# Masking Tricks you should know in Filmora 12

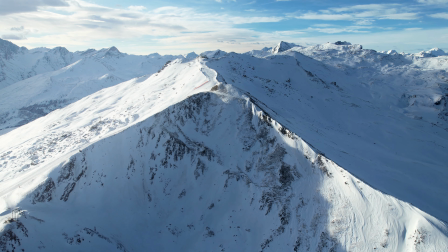So this really only works if it's actually a sunny day, and as we can see there is clearly sunshine in this clip, but we can enhance it even more.
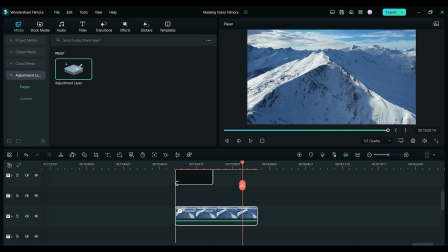So with this one I just used an adjustment layer above this clip, which I will then use to make adjustments to the colour and brightness.
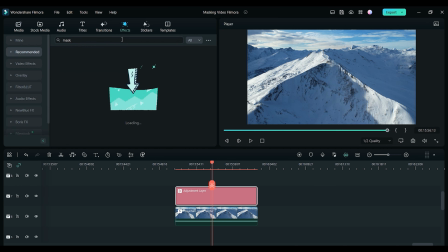First though, I need to add a mask to the adjustment layer so it will only affect the top left corner of the frame.
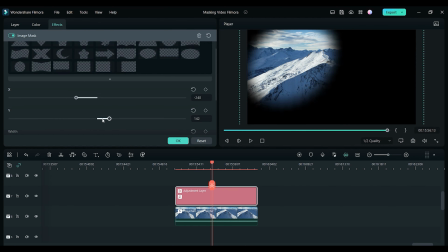I added an image mask and changed the shape and size settings so it became a nice feathered circle covering the top left corner of the frame and blending out.
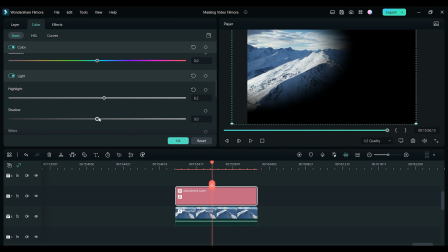Now it's time to add that nice sunshine glow. To do this, I made some adjustments in the colour section. I adjusted the white balance and exposure settings like highlights and shadows until I got a nice
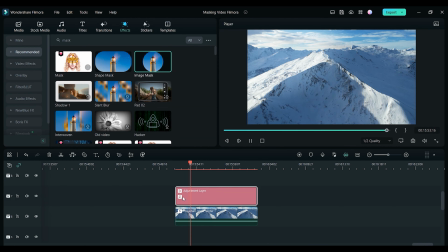hazy looking glow which makes it feel like the sun is just out of frame and almost creating a lens flare.
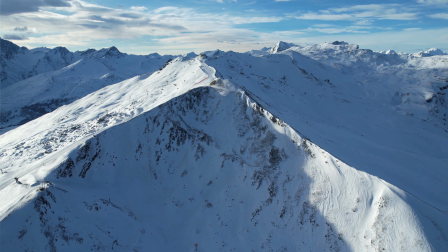I really like doing this with drone shots in particular because I think it just brings them to life.
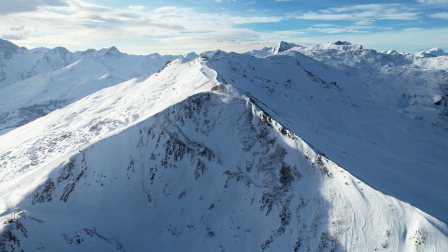And on to the final example, and for this one I wanted to show you something a little bit different.
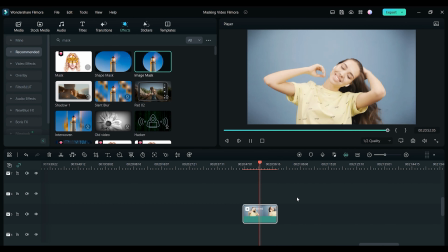I wanted to use masking to add a lot of different effects and layers to this simple video clip of a girl dancing while listening to music. I wanted to almost create something similar to what you might see in a product advertisement video, for example, a modern minimal look which you see in a lot of product promotion videos.
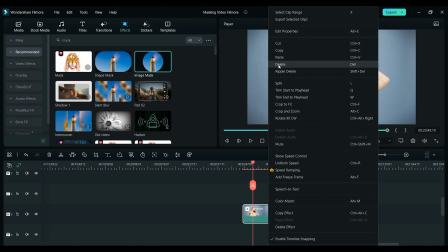So first off, what I had to do was again duplicate the clip to separate the girl from the background.
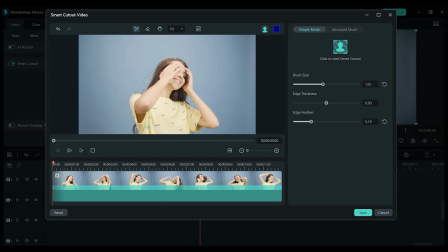Just like I did in the very first example, I then used the Smart Cutout tool on the top layer, which allowed me to select the girl for the entire clip.
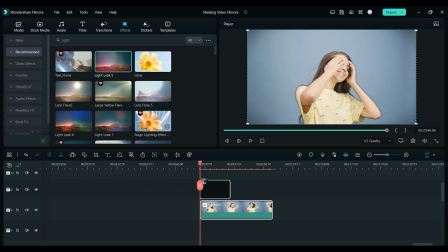Now it was time to add some effects. I added a couple of different light leak effects, one under the clip of the girl and one above, which creates that layered look.
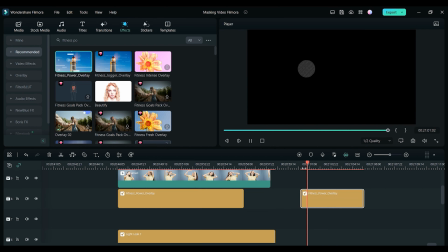I then added some more effects behind her, like this glitch effect, and then the music visualization effect,
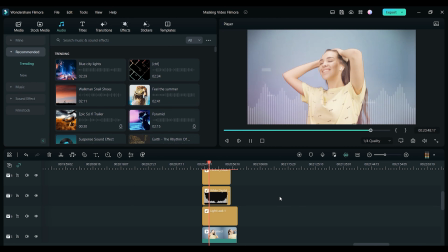which I think works perfectly for this one because she has her earphones in and is listening to music.
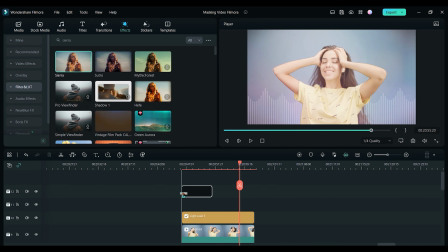I then added a lot over all the clips to blend things together and give it a nice colourful look.
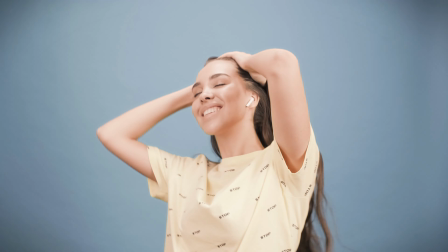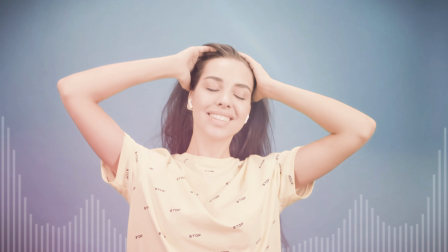You can get really creative with this type of video, and the layering effect just works really nicely to add some animation to what otherwise might be quite a boring clip. So hopefully that was helpful to some of you, and now you can improve your video editing by using masks in different ways. As always, those are just a few ways that you can use them, but you really can get really creative when you're using masks. Just before we finish this one, make sure to hit the subscribe button below so you don't miss any future videos just like this one. Have fun creating your masks, keep creating, and we will see you in the next one.